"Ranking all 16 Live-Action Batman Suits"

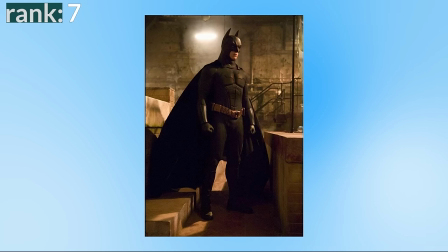458s
Number seven the Batman Begins suit following on from that we have the suit from Batman Begins a very similar suit to the Dark Knight but slightly
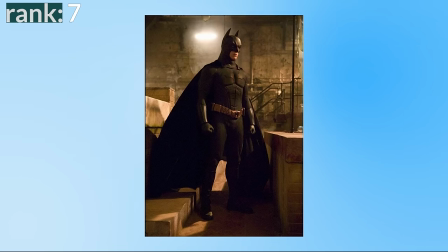465s
less heavily armored and again it has some of the same issues it only really has color on the belt the cape feels like it doesn't match the
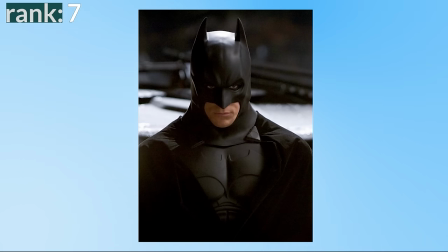471s
rest of the suit feeling way too jet black and cloth like this time we have the opposite problem with the cowl where it feels too wide and
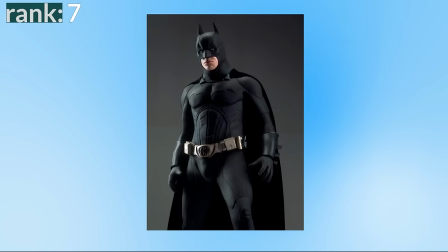477s
loose making the Batman jawline weird again but I think it's slightly better than the Dark Knight suit because it's not so cluttered.
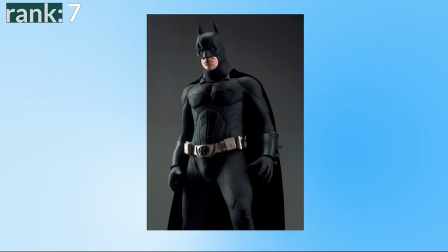483s
The lack of armor makes it feel less over-designed and the Batman logo stands out way more this time.
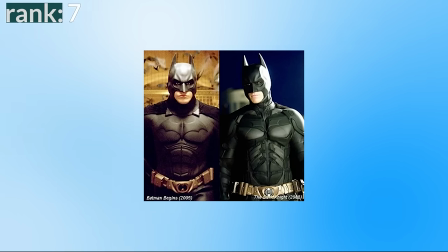488s
It has less armor and it feels more streamlined than agile but it actually feels more intimidating as for some reason the armored suit feels slightly smaller.
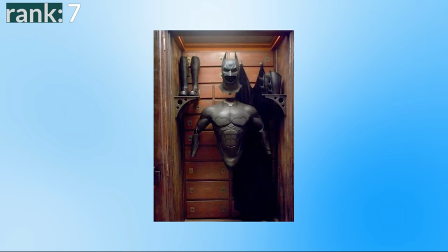496s
Again it fits into the world created nicely and it has an explanation as to why it exists.
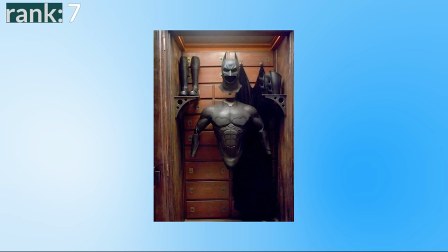500s
It's essentially a slightly nicer designed and better material version of the Panther suit earlier on in this list.
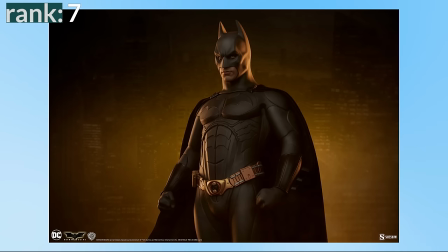505s
To me it feels more Batman-y than the Dark knight suit and the tactical suit and less like an armored robot but again I wish there was more color here because the design itself is actually pretty nice but it gets lost in the monochromatic look like look how good this recolor of the
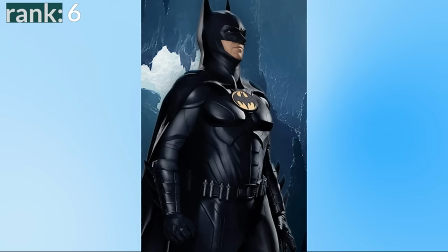518s
suit looks. Number six the flash Michael Keaton suit another new addition to this list is Michael Keaton's suit that he wears in the flash and this is a nice modern
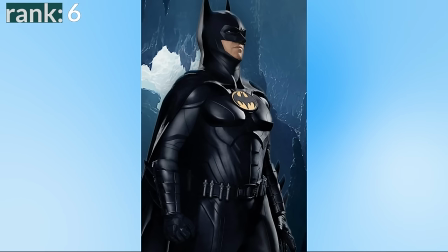526s
adaptation of the classic Keaton suit giving it slightly more updated materials but maintaining the basic design of his suit.
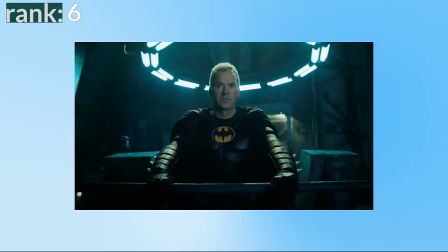532s
Really it feels like a mix between the classic Keaton suit and the Batman Begins suit material and it's exactly what it needs to be.
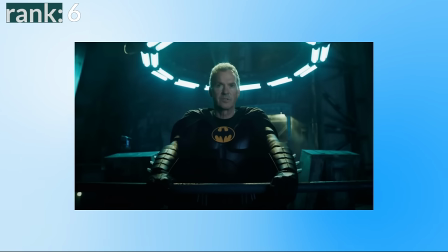537s
a slightly updated design of Keaton's suit that maintains the silhouette and iconography from his era.
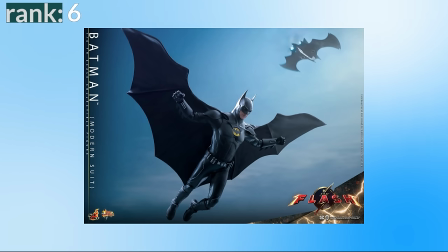542s
It does at times feel a bit too CGI as they replace him with CGI body doubles and it moves very differently than we see from Keaton in his films.
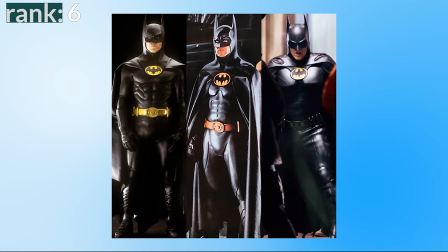549s
Also it loses the yellow belt which added more colour and contrast to the suit.
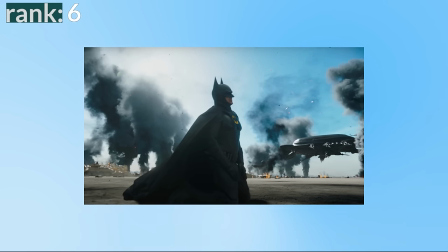553s
It doesn't get higher up my list because it's not doing anything special or new but it's exactly what it needs to be and when Keaton puts this suit on it feels like Batman.
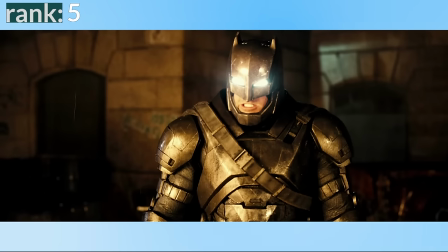562s
Number five the Batman v Superman mech suit. Kicking off the top five is the Batsuit that Batman wears to fight Superman in Batman v Superman.
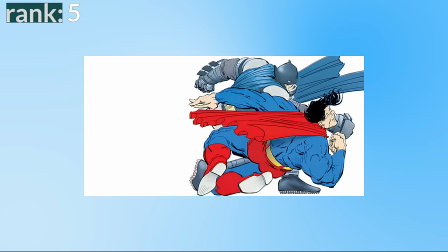569s
And I think it's awesome. Firstly, it has comic book origins really taking inspiration from the armored suit in The Dark Knight Returns and making it work for the big screen.
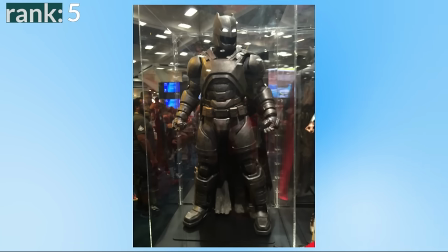577s
Secondly, the suit actually exists. Some studios would be tempted to go CGI, but they did make an actual physical suit to be worn on set, which I think is great.
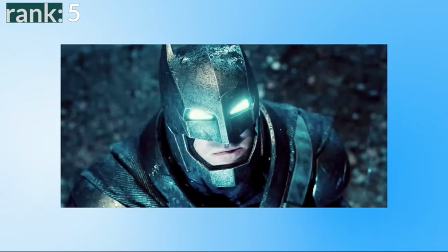585s
Despite being very bulky and armored, it still feels like Batman. We also get the white Batman eyes, which I love.
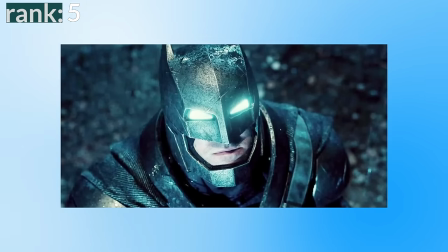591s
I wish more suits gave us the white comic book eyes. Also, they understand how to use this suit. When I ranked the Spider-Man suits I said I liked the Iron Spider suit but it stuck around for way too long.
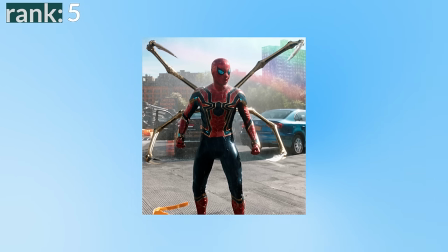600s
It should be an event suit just appearing in the Avengers movies but it actually ended up being in five films which is crazy and it makes it not feel like Spider-Man.
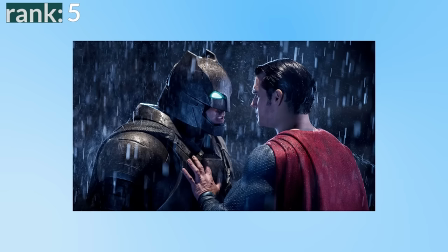607s
The armored Batsuit understands this. Sure in universe it would make sense to wear this to fight Steppenwolf but if he always wore this
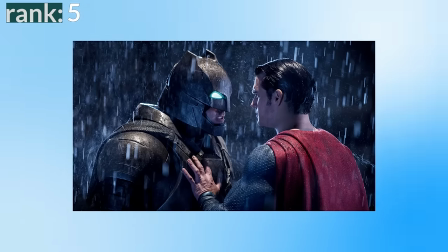614s
every time it wouldn't feel like Batman and instead they didn't make this suit stick around for too long.
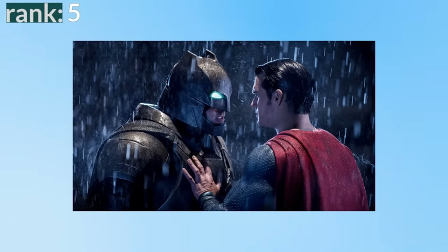619s
It's designed to fight Superman and it does exactly that.
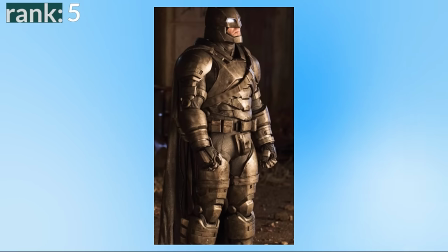622s
Overall a great design suit with comic influences that understands exactly what the purpose of the suit is and doesn't stick around for too long.
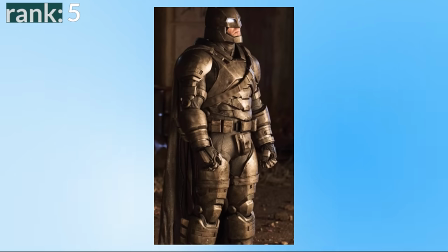628s
It feels like Batman despite being a very different suit but the more traditional suits are going to make it higher up this list.
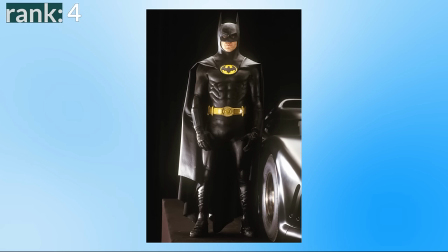634s
Number four the Batman 89 suit. Coming in at number four is the Michael Keaton suit worn in Tim Burton's Batman and man this is just such an iconic design.
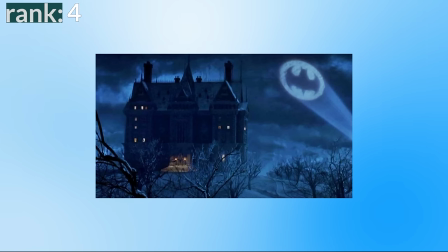643s
It fits into the gothic world they created so well.
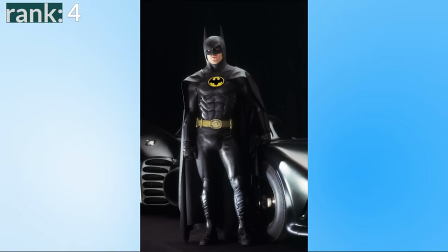645s
While it's mostly black it's contrasted nicely with a yellow comic accurate logo and belt which adds a splash of color to stop it all blending
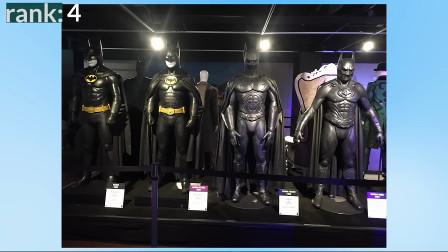652s
together and i like that this is all jet black not a slightly off black like the nolan suit while it has serious movement issues with batman barely being
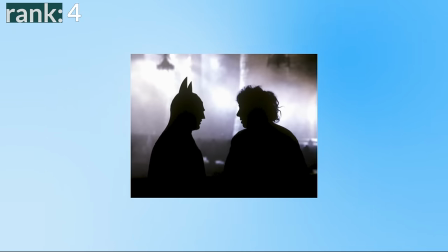660s
able to fight or even turn his head it's a suit designed to intimidate to have an imposing silhouette and screen presence and it does that perfectly
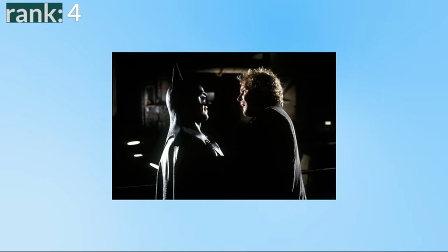667s
despite keaton being the smallest batman actor the suit makes him feel larger and intimidating it understood what aspects of the comic suit to adapt to the big
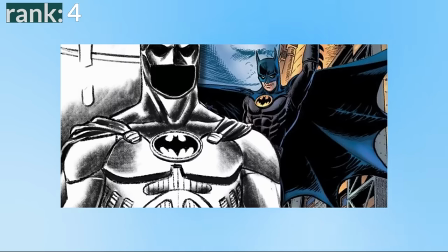675s
screen and to make it cinematic and still feel like Batman. Just a great design and super iconic.
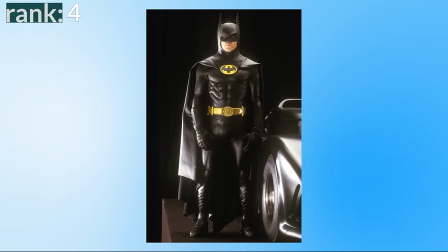681s
It feels like Batman. It's so iconic that it made general audiences think Batsuits had to be black all the time which wasn't actually
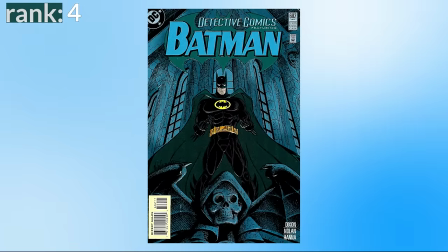687s
something we saw in the comics until later in 1995 and I think that all black works well here.
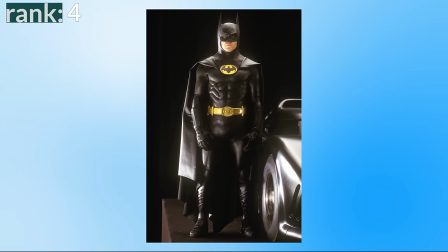693s
I just wish the other versions of Batman didn't keep doing it. Number three the Batman Returns suit.
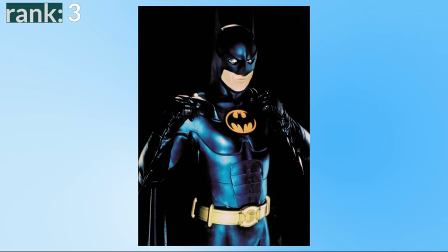697s
In my top three is the suit worn by Keaton in Batman Returns and it's essentially the same as the 89 suit but with a few small improvements.
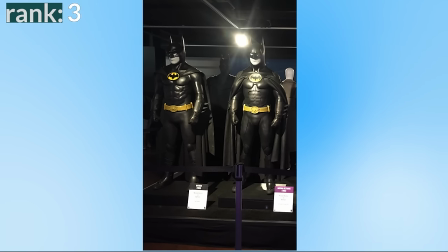704s
This time we get some armoring around the chest instead of the rubber muscle suit.